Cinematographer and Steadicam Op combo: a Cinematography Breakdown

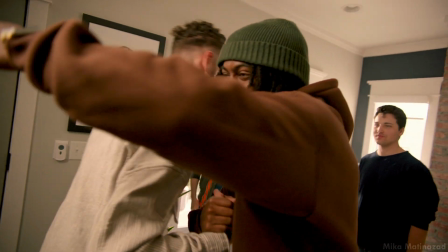Hello, everyone. I am back with another cinematography breakdown of a music video
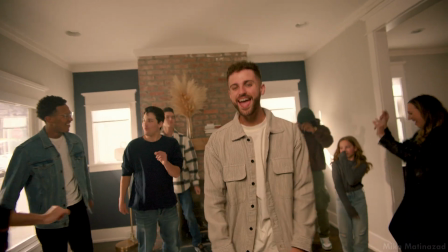that I recently got to DP and also Steadicam for. Whew.
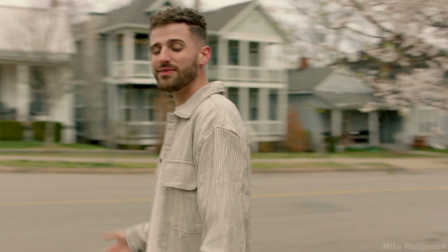It was a long day, and I will say I sweat probably 5 gallons worth. But I wanted to talk through how I got the gig, how we approach lighting, camera gear, camera movement, and also talk through some of the ways that we had to
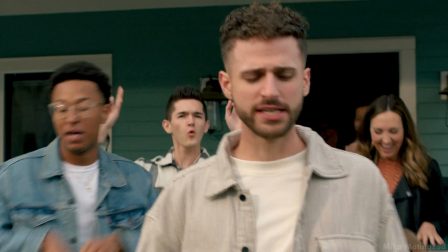avoid inconsistent camera direction with how we shot the video. But if we've never met before, hello, my name is Mika Matinazad,
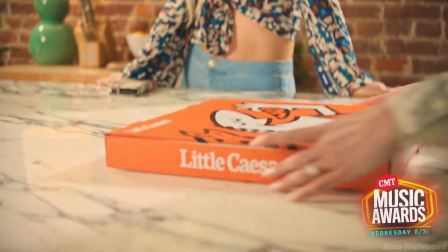and I'm a cinematographer and Steadicam operator, filmmaker, also run just like a small production company.
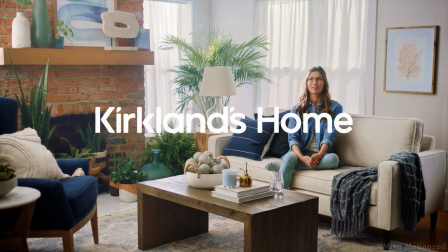All right, so how did this gig come about?
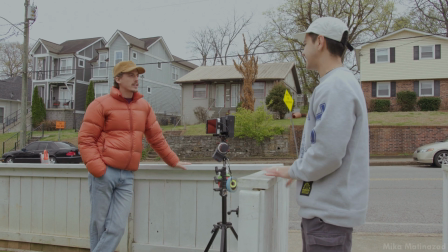I was reached out to by my friend David O'D, who's a director and also photographer, and I had never worked with him in the past, but he brought me onto this project because he needed someone that can DP and steady under a certain rate. So those are two skill sets that I could bring to the video, to the project,
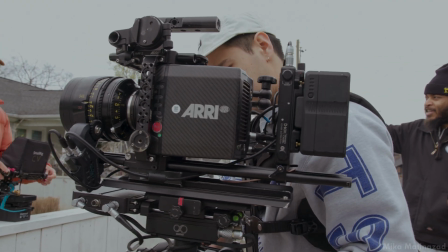and try to elevate it and make it more fun than just shooting on sticks or like doing a Dana Dolly or something.
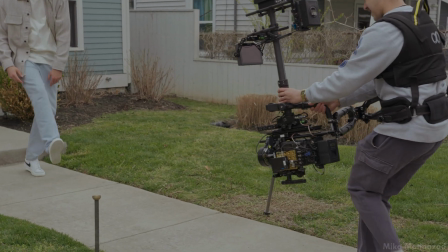So it was really fun working with him because I've known David for a handful of years and his work has been amazing and have been wanting to work with him,
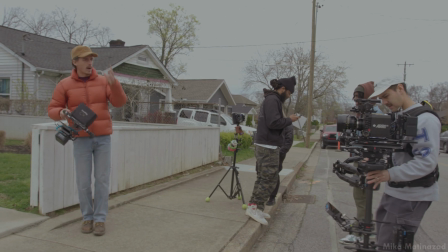so I'm stoked that it happened. If I had to put this in a category, this would definitely be word of mouth, personal connection.
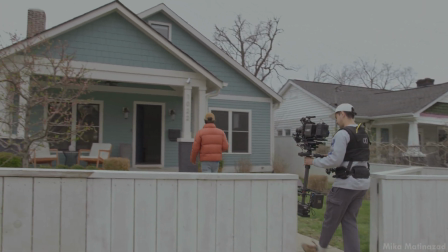You know, most of the freelance work that I do get are these connections,
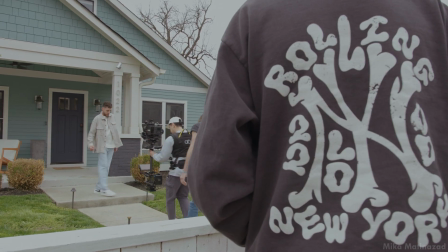friendships, things that have been brewing for the past 4 or 5 years,
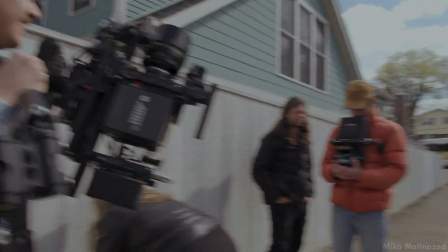and like slowly putting seeds out there and just reminding people, hey, this is what I do, this is what I'm good at, please hire me, I need money. And over time, eventually, you know, these friends come back around, see the projects you work on, and they end up hiring. This was one of those cases. The camera we chose for this project was the Alexa Mini.
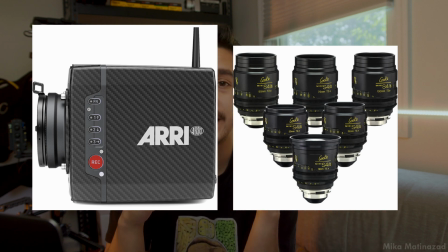Always looks good, you turn it on, everything looks 10 times better. And then we had a set of Cooke S4 lenses that we shot with.
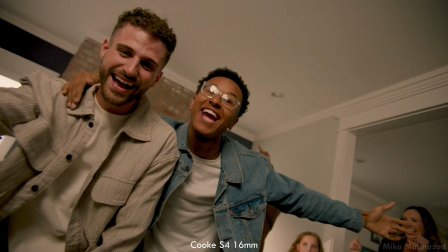The 32 was primarily the main lens we stayed on. We had the 50, and also I think there was a 16 that we used here and there, but that was a really cool lens.
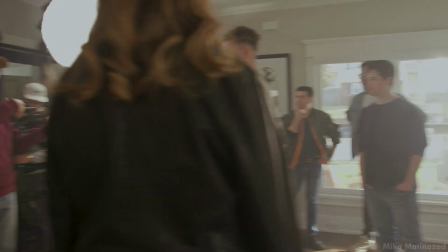We mostly stuck to the 32mm lens and didn't have any filtration in,
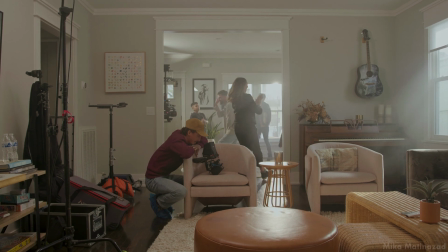just because we were going for a super clean, sharp, poppy, digital look.
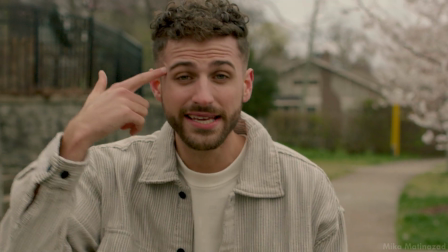So we wanted to make it feel alive, clean, bright, which is kind of like what you see across the video.
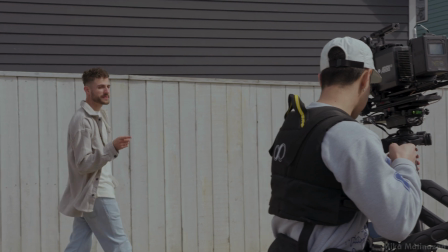So the Steadicam was operated by me. In terms of movement and how we approached that, we didn't really have time to scout. So day of, we arrived, I think, an hour and a half earlier than call time, and we scouted the location, we scouted the house.
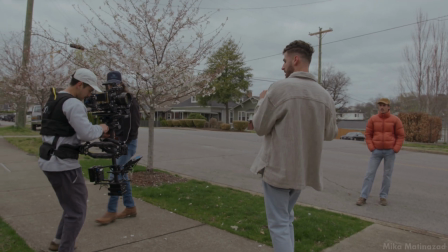We had one day to do this thing. We didn't really have control too much over the schedule.
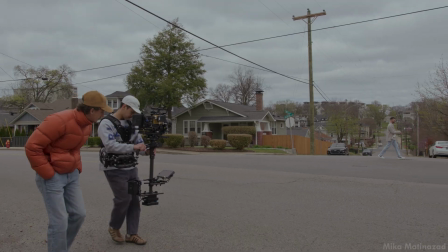We were just trying to chronologically get through the shot list, get it done, edit it, put it out. In terms of lighting, this first Steadicam shot that the video starts with, you know, I had a light panel in the bedroom just to provide in some fill.
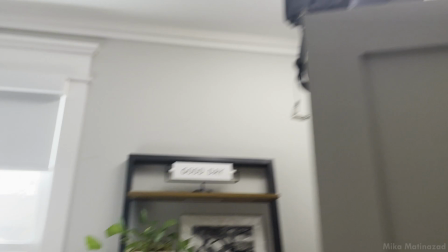We had one light source coming in through the window, a 600D coming through the window, just providing some more of that nice key light from the window on the talent.
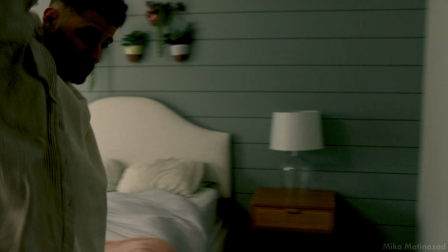We follow the talent through the bedroom, and I track with him through the little tiny hallway and go around the corner.
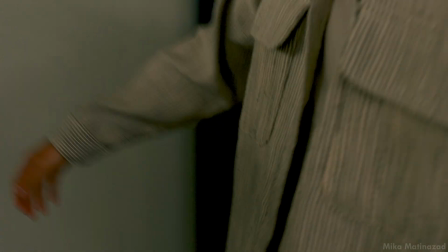There were 2 lights that were hitting the corner and coming through diffusion.
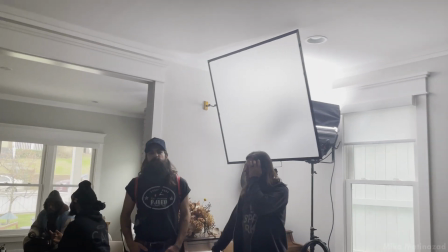I think it was like an opal or a 250,
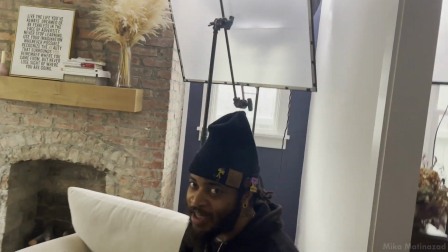and that was just providing some nice soft fill from the side as he walks through the hallway out the door, and then we transition into the next look.
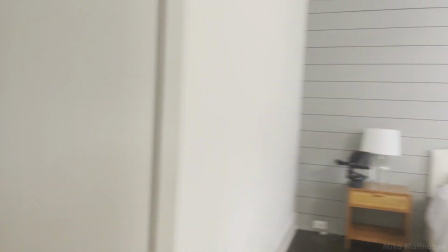So that was one of the main lighting setups we had to do. And then the other one was at the end of the day inside the house.